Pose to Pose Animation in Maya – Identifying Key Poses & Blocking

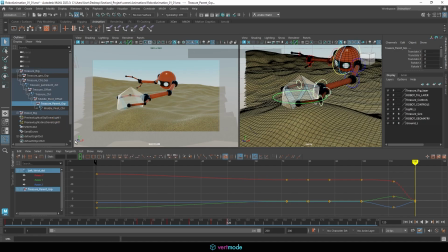I'll control click the parent group and we'll do our constrain parent,
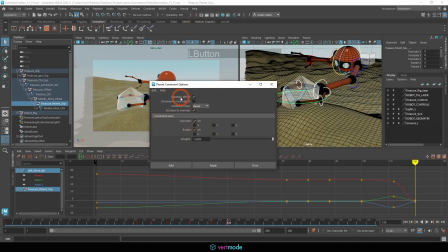go into the option box, make sure maintain offset is turned on and hit apply.
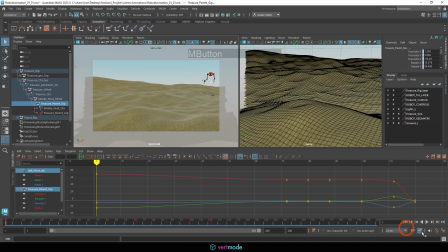So at this stage, this is fully following the rig, and you'll see if I hit play, it looks like the character is coming and very dramatically slamming it into the ground. Very different story. Kind of cool watching things in reverse. Maybe we can make that as a different animation.
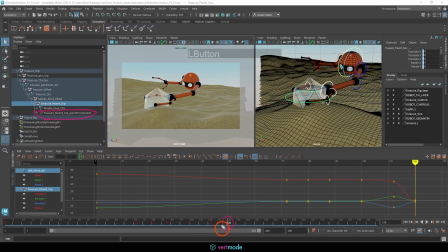All right, so we're going to select the constraint here at the time we want it to be on, which is 120 in my animation. Yours may be different. Click on that. Move over here into the channel box, and we want to keyframe whatever has the W here. You'll see it's left wrist control W0. That stands for left wrist control.
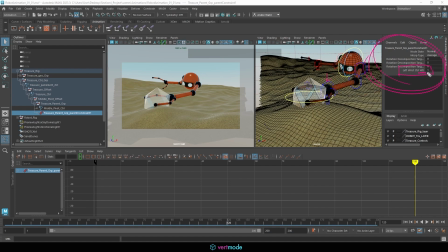That's what is in charge. And W0 is weight, and it's just the weight order. If we have more than one, which we might, it would have another key in there. So we're going to set that to 1 and right click and hit key. That way it is set up. And then coming back to frame 19, you'll see that moved.
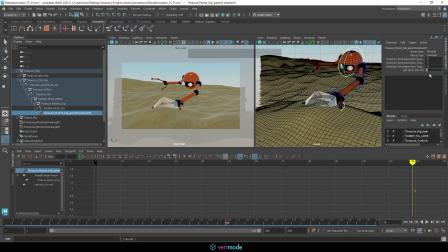We're just going to go and 0 this, and right-click and key. So this is going to be a one-frame keyframe setup here, where at one frame it's not constrained, and at one frame it is. And what that does is it just guarantees that there is a seamless transition between these.
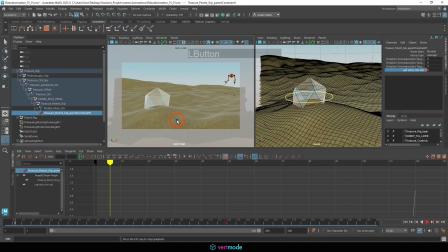It's kind of a teleportation trick. So now as our character moves, you'll see it's no longer placing it in the ground, it's already there. The character comes and then grabs. So let me save that. And we can do our next pose, which is lift.
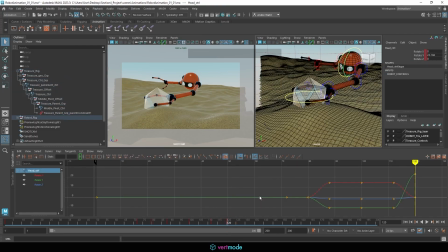So I said that was about 12 frames we're going to go for. So 132. And we can move this into the lift object frame. So what I'm going to do with this one is I'll start by rotating the body.
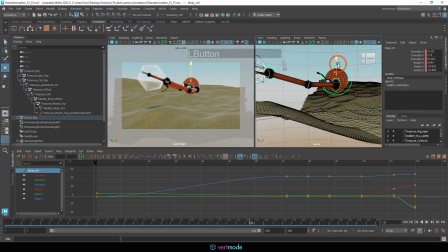And I'm going to move the body down a little bit and backwards. So that way, when we lift, what happens is we're going to kind of scoop it up. And you can see how that goes there. Now, I might need to make some changes here, but I need to drop the elbow here and
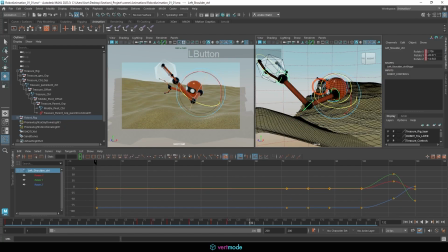rotate this so that it's looking at it at the face level. Now, I might have to increase the elevation of my character a bit as we go here, because he does have some really long arms, but this will allow me to get this pose.
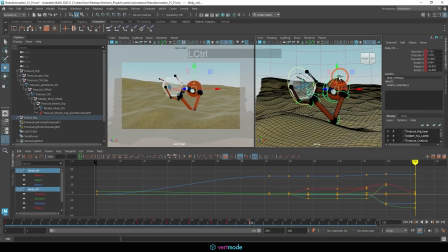I don't want the character's elbow disappearing under the sand dune, so we're going to just bring that character up. And I might even work it into the x-axis now a little bit. It's hard to say. I don't want it to be drifting a whole lot between these poses, because this is a pretty dramatic transition.
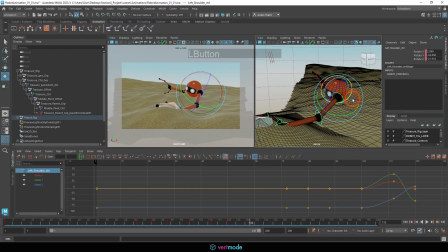And I forgot to hit the S key, so make sure you either have auto keyframe on or make sure you hit that S key if you've made good progress. I'm not working with the auto keyframe because, like I mentioned,
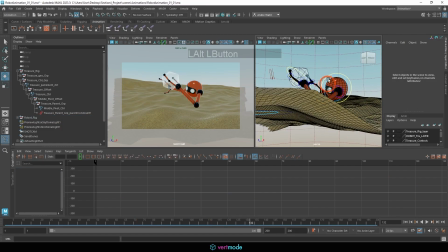it often causes more grief than it's worth, especially when you're first starting out or when you're talking.
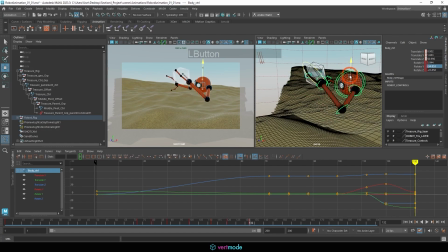So let's just continue to get that pose. And just in terms of composition, I'm going to try and get this onto the third here.
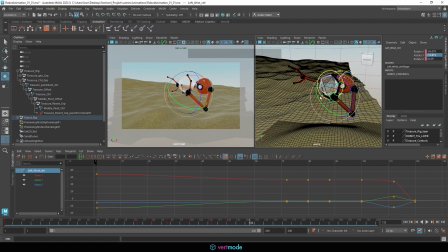And we'll rotate this so it's looking at it. We can get the head looking at it.
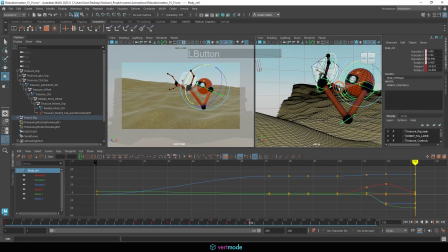And I might angle it up a smidge more. That way we have the idea of this looking at it up in the sky. Might also give us a cool effect opportunity with our render. And we're just going to bring this arm back down.
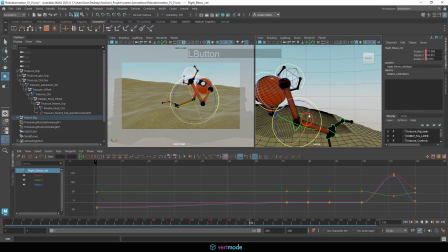I will make sure this reads clearly in terms of a silhouette, which arm's in charge.
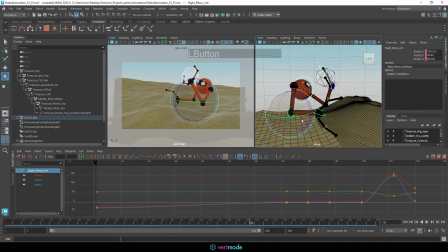And I want to make sure the entire arm is on frame and not hidden behind the sand dune.
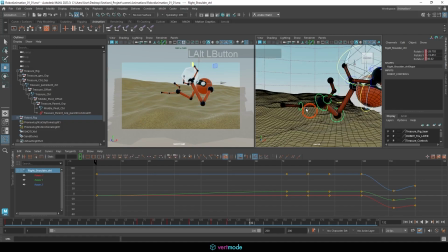This would also be a good opportunity to film yourself to kind of see what your hands do when you're observing something, and more importantly, what your other hand does. Maybe it could be moving or flexing or something. I'm not really sure.
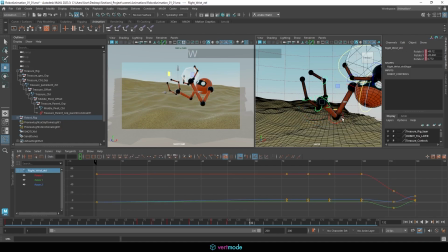I don't have reference of myself. I don't know what I look like observing a shiny stone lifted to the sky.
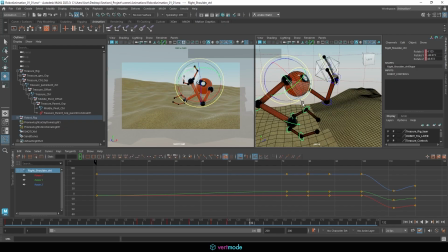But something like this.